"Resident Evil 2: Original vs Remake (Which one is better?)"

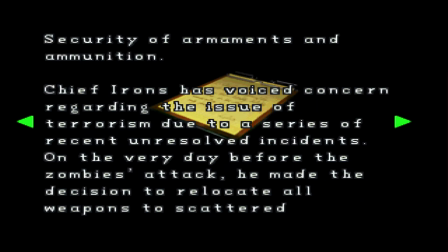12:30 Why weapons and ammo were in unusual places was given a purpose in the story, why the plugs are shaped into chess pieces has a detailed backstory, and the background behind the events that led up to the game are much more thorough.
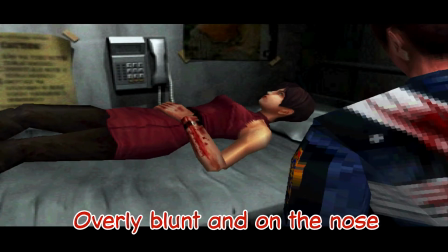12:44 The dialogue in the original is overly blunt and on the nose. The dialogue in the remake is overly blunt and on the nose.
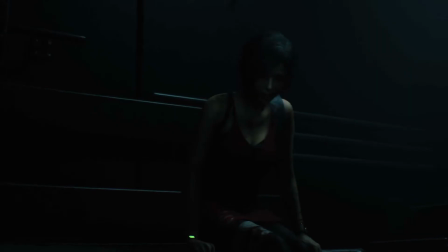12:53 Well it's a little more than that. Bits are better but surprisingly more is worse.
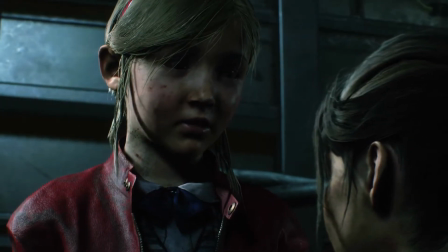12:59 Some of the dialogue genuinely comes across as more natural and you can appreciate that but in most of the cutscenes characters speak
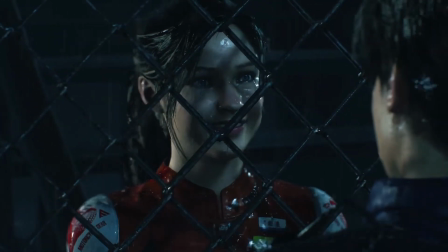13:06 in the short single sentences and it feels like as soon as cutscenes start it's just trying to end it as fast as possible.
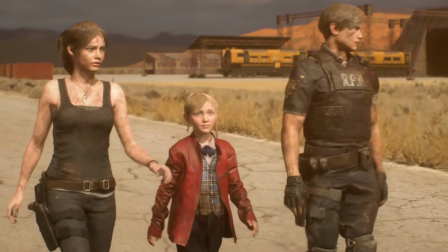13:13 The only cutscene that I thought was excellently handled was the ending cutscene.
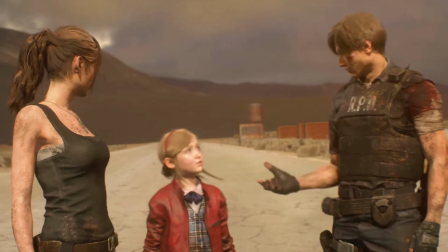13:17 It felt properly paced and I was really enjoying the moment because the characters were finally given an opportunity to express a lot of their personality.
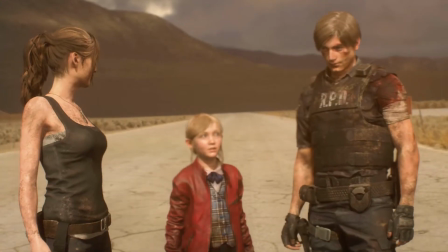13:26 The reason this scene is well paced is because it's the final cutscene and they don't have to rush past it to get back to the gameplay because there is no gameplay after this. Another issue in the remake is that the characters lack a general concern for their surroundings.
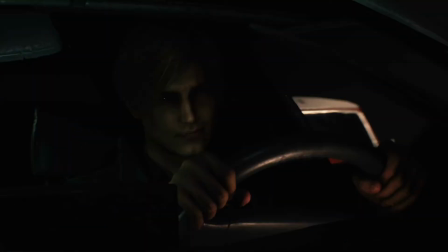13:40 They're cucumber cool and just unfazed by what they're seeing. If you go to the original they're concerned and frightened upon entering raccoon city it helps
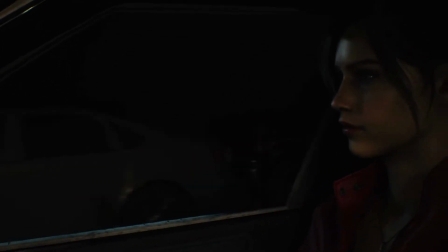13:49 demonstrate that raccoon city is a threatening environment oh my god this is so
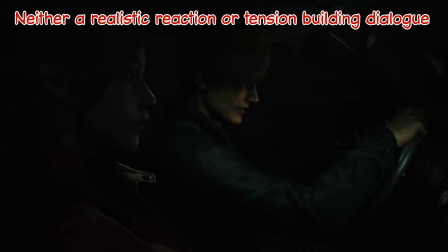13:54 unreal police station's not much farther they'll know something yeah but what if we're the only ones what if there's no survivors No,
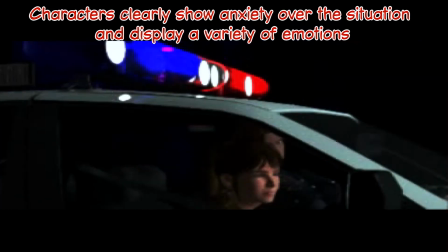14:05 they're survivors. What's going on? I arrived in town, and the whole place went insane!
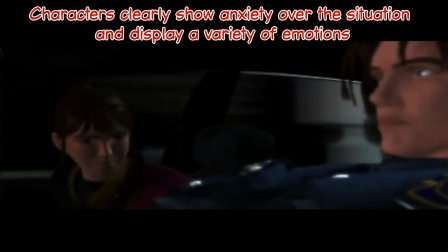14:12 The radio's out! You're a cop, right? Yeah, first day on the job.
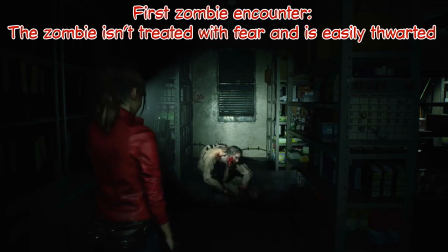14:17 Great, huh? Don't come any closer!
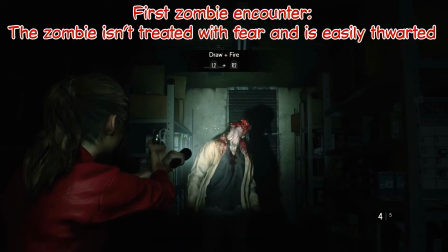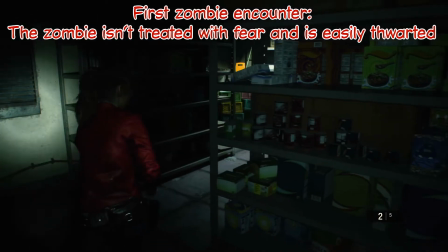14:28 What the hell is up with you? Uh, hello?
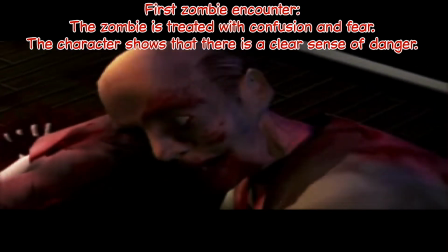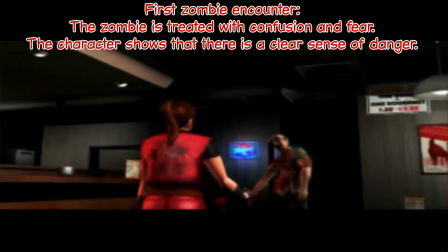14:38 Look, I'm sorry I bothered you, okay? Just don't come any closer.
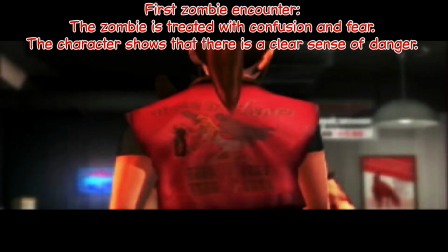14:45 Are you listening?
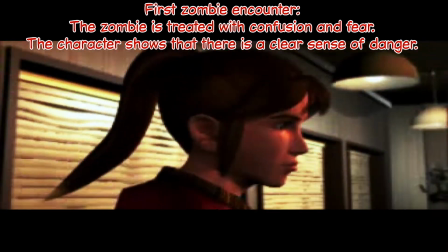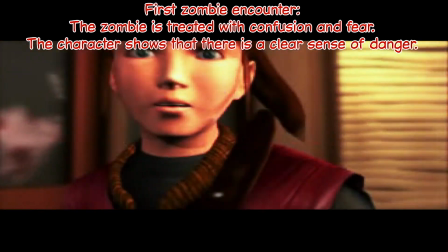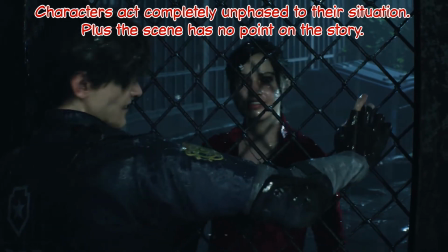14:59 How are you doing? That helicopter just came out of nowhere. I'm in one piece.
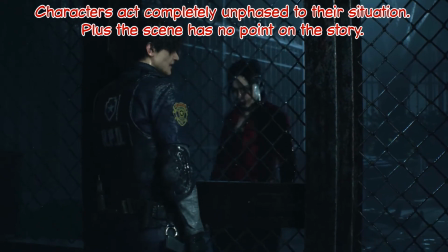15:04 I'm guessing you don't have a key in one of those fancy pockets? Unfortunately, no.
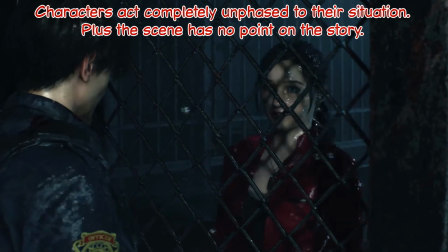15:10 But how are you doing? You know, just surviving.
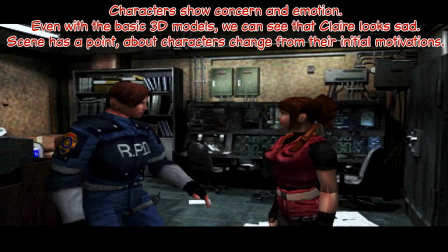15:16 That's good. It's good to see you're still among the living. It looks like we're not gonna find your brother here after all.
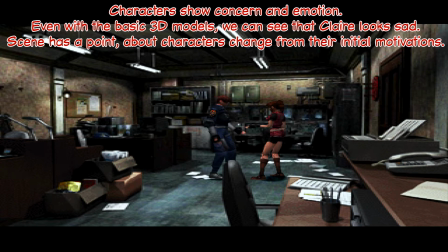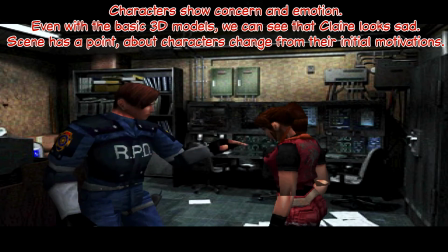15:38 There's no reason for us to stay any longer than necessary. Let's split up, look for any survivors, and get out of here.
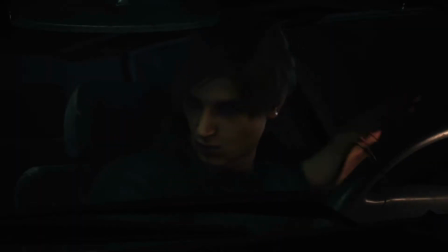15:45 Looks like we're walking from here.
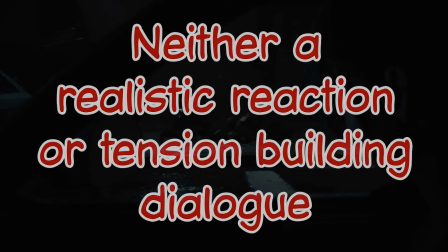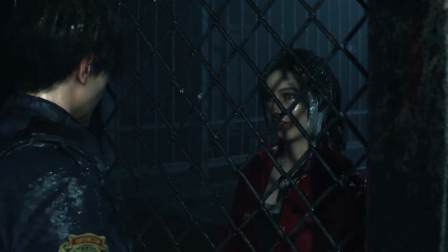15:56 More like running. Yeah, good call.
If you're chill with everything going on, then the audience is going to be chill too.
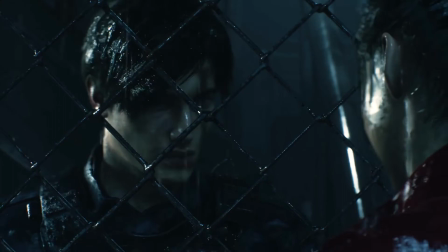16:03 Isn't this a horror game where lots of bad stuff is happening? Shouldn't you be scared and vulnerable?
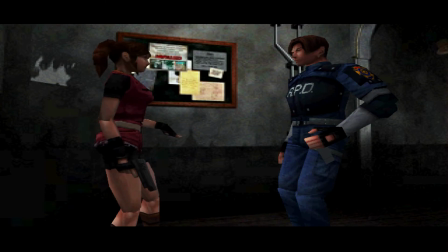16:09 So we're scared and vulnerable? One of the big issues with the original game is that we never really learned much about who our main characters were.
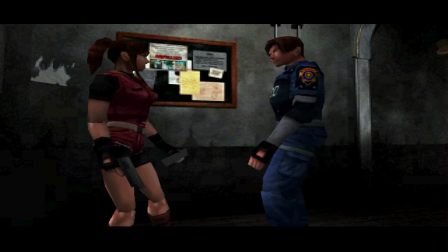16:17 Now, this has been changed in the remake, but to some mixed results. Claire has more moments where she shows off her personality.
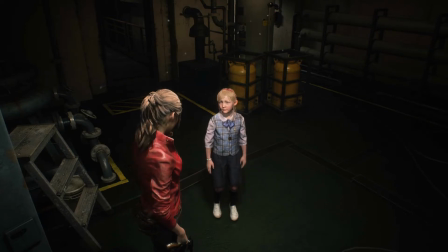16:25 Her search for Chris is emphasized more and she has some shocker parts where we actually learn more about her as a person.
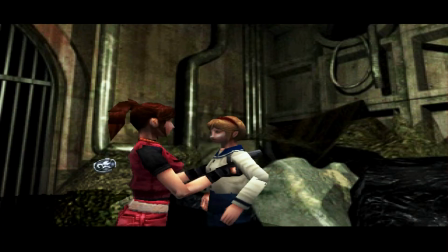16:33 These are all good changes since I felt all those things were lacking in the original.